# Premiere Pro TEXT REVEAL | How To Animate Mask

Now we've got the masking and it's inverted we want to go to the frame right before the text meant to start
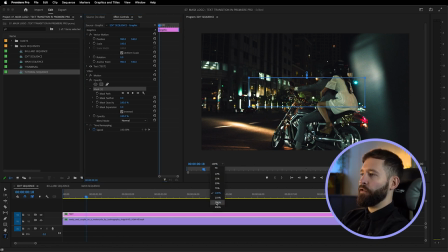appearing and what we need to do is we need to zoom in so I'm going to go all the way to 400%
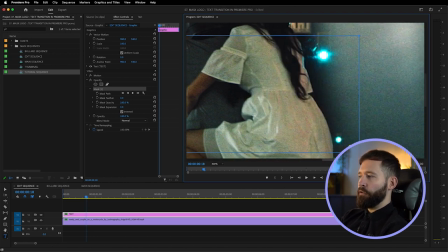I'm going to go to the edge here and we need to start drawing a mask around the element that's going to reveal the text which in our case will be these bikers.
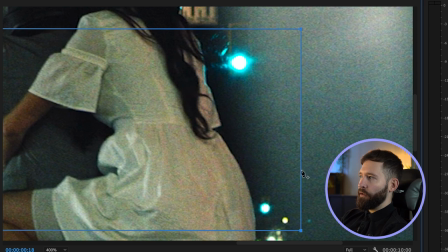You can click anywhere on these lines around the box and you'll see this little pen icon come up and when you're at a point you can just click and drag and move these around the edge. The faster the reveal is happening the less accurate you have to be with this but just try and be as accurate as you can and start drawing a path around your subject.
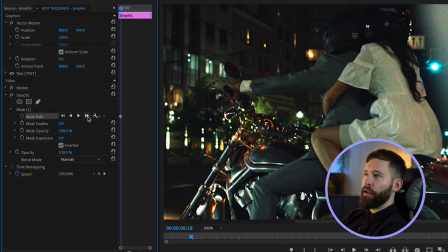Once you're happy with this you want to go to the stopwatch on mask path, click that and then go forward one frame using this button here and then simply keep
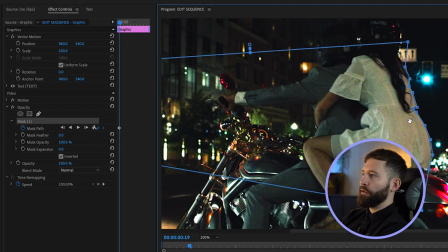repeating the process so we can move this in a little bit and then go forward another frame,
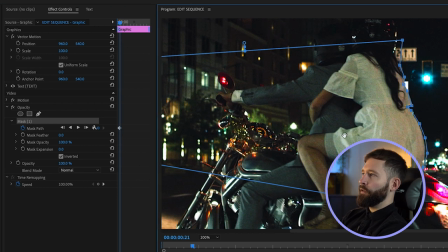move it a bit more, go forward another frame and in our case we might have to manually move some of these points each time as well so that's something you might need to bear in mind if you have a very simple straight edge going past the text and if you zoom in on
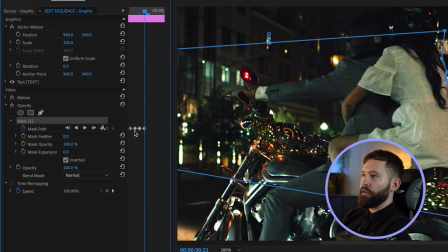your effects controls you'll see each of these little keyframes is a different mask you've drawn. So I'll just go forward in the timeline and I'll draw a really rough mask just to show you how this works. So if I go to here and just pull this in
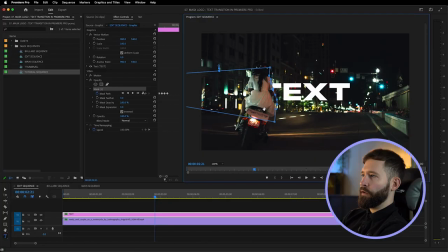and then go again and pull it across you'll get a rough idea of how this is revealing the text behind the buy because obviously you want to do a neater job than this but this is the gist of the effect.
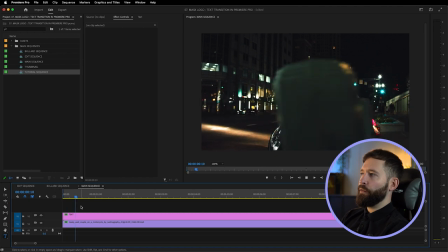So I've just finished this sequence now and we can take a look at how that looks.
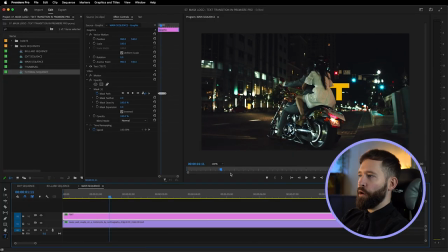and it's looking pretty smooth and if we go through the mask if there's any points during this animation that you aren't happy with and things are not as neat as they need to be
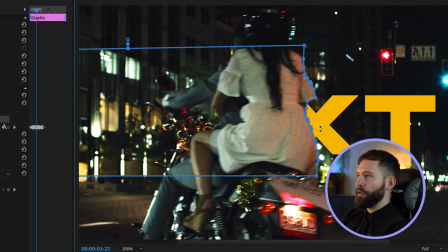you can come in and there's nothing stopping you just grabbing a point and just moving it for this sequence i had the mask feather set at two pixels because they are moving quite slowly so
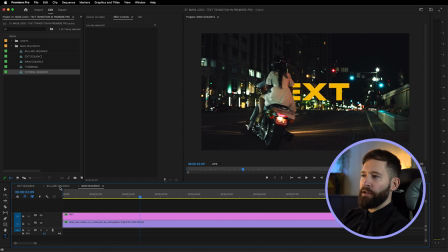we don't really need much but if you go back to the bollard sequence and zoom in
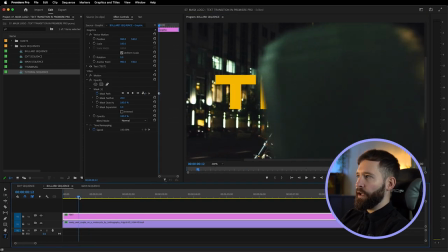you'll notice that there's some motion blur on the bollard itself on the edge and
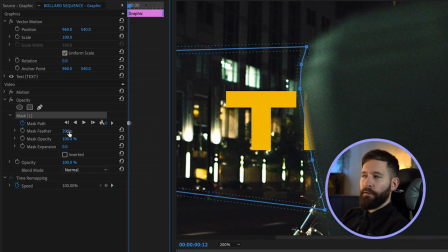adding a 20% feather just made things look a lot more realistic because that's just way too sharp compared to the blur on the bollard and you'll notice that looks a lot better once it's had that effect added.
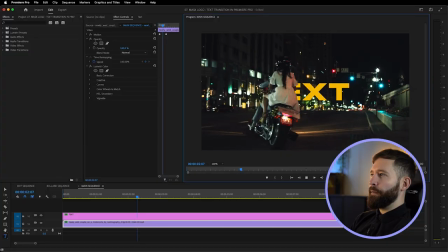With a shot like this that's designed to be a closing frame it might be a nice touch to slowly blur the background as they get in the distance and that'll give your text or logo a little bit more prominence. So to do this, what you want to do is go to your effects window and just search Gaussian blur,
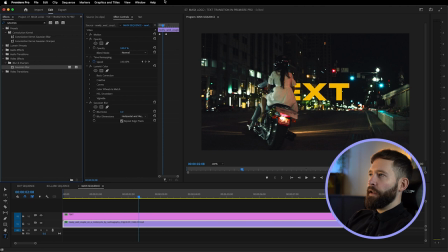drag that onto your footage layer, and then just as they've finished revealing, we'll start animating this.
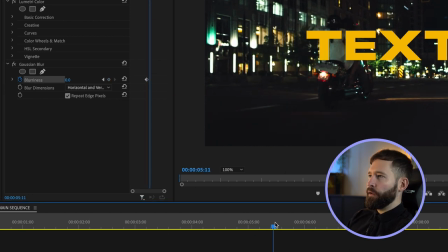So hit the stopwatch for zero, go forward a little bit, and maybe add a 20% blur.
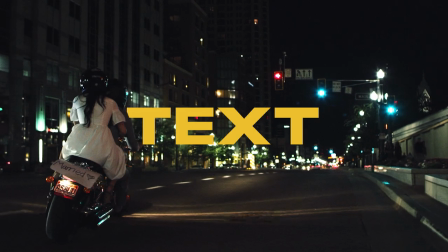And this will just add a nice little subtle effect that will give your logo that little bit more of a pop at the end. If you found this Premiere Pro tutorial helpful it'd really help me out if you could leave a like on the video. If you're interested in more tutorials like this as well as some free Premiere Pro assets that I'm releasing soon feel free to subscribe to the channel and I'll catch you in the next one.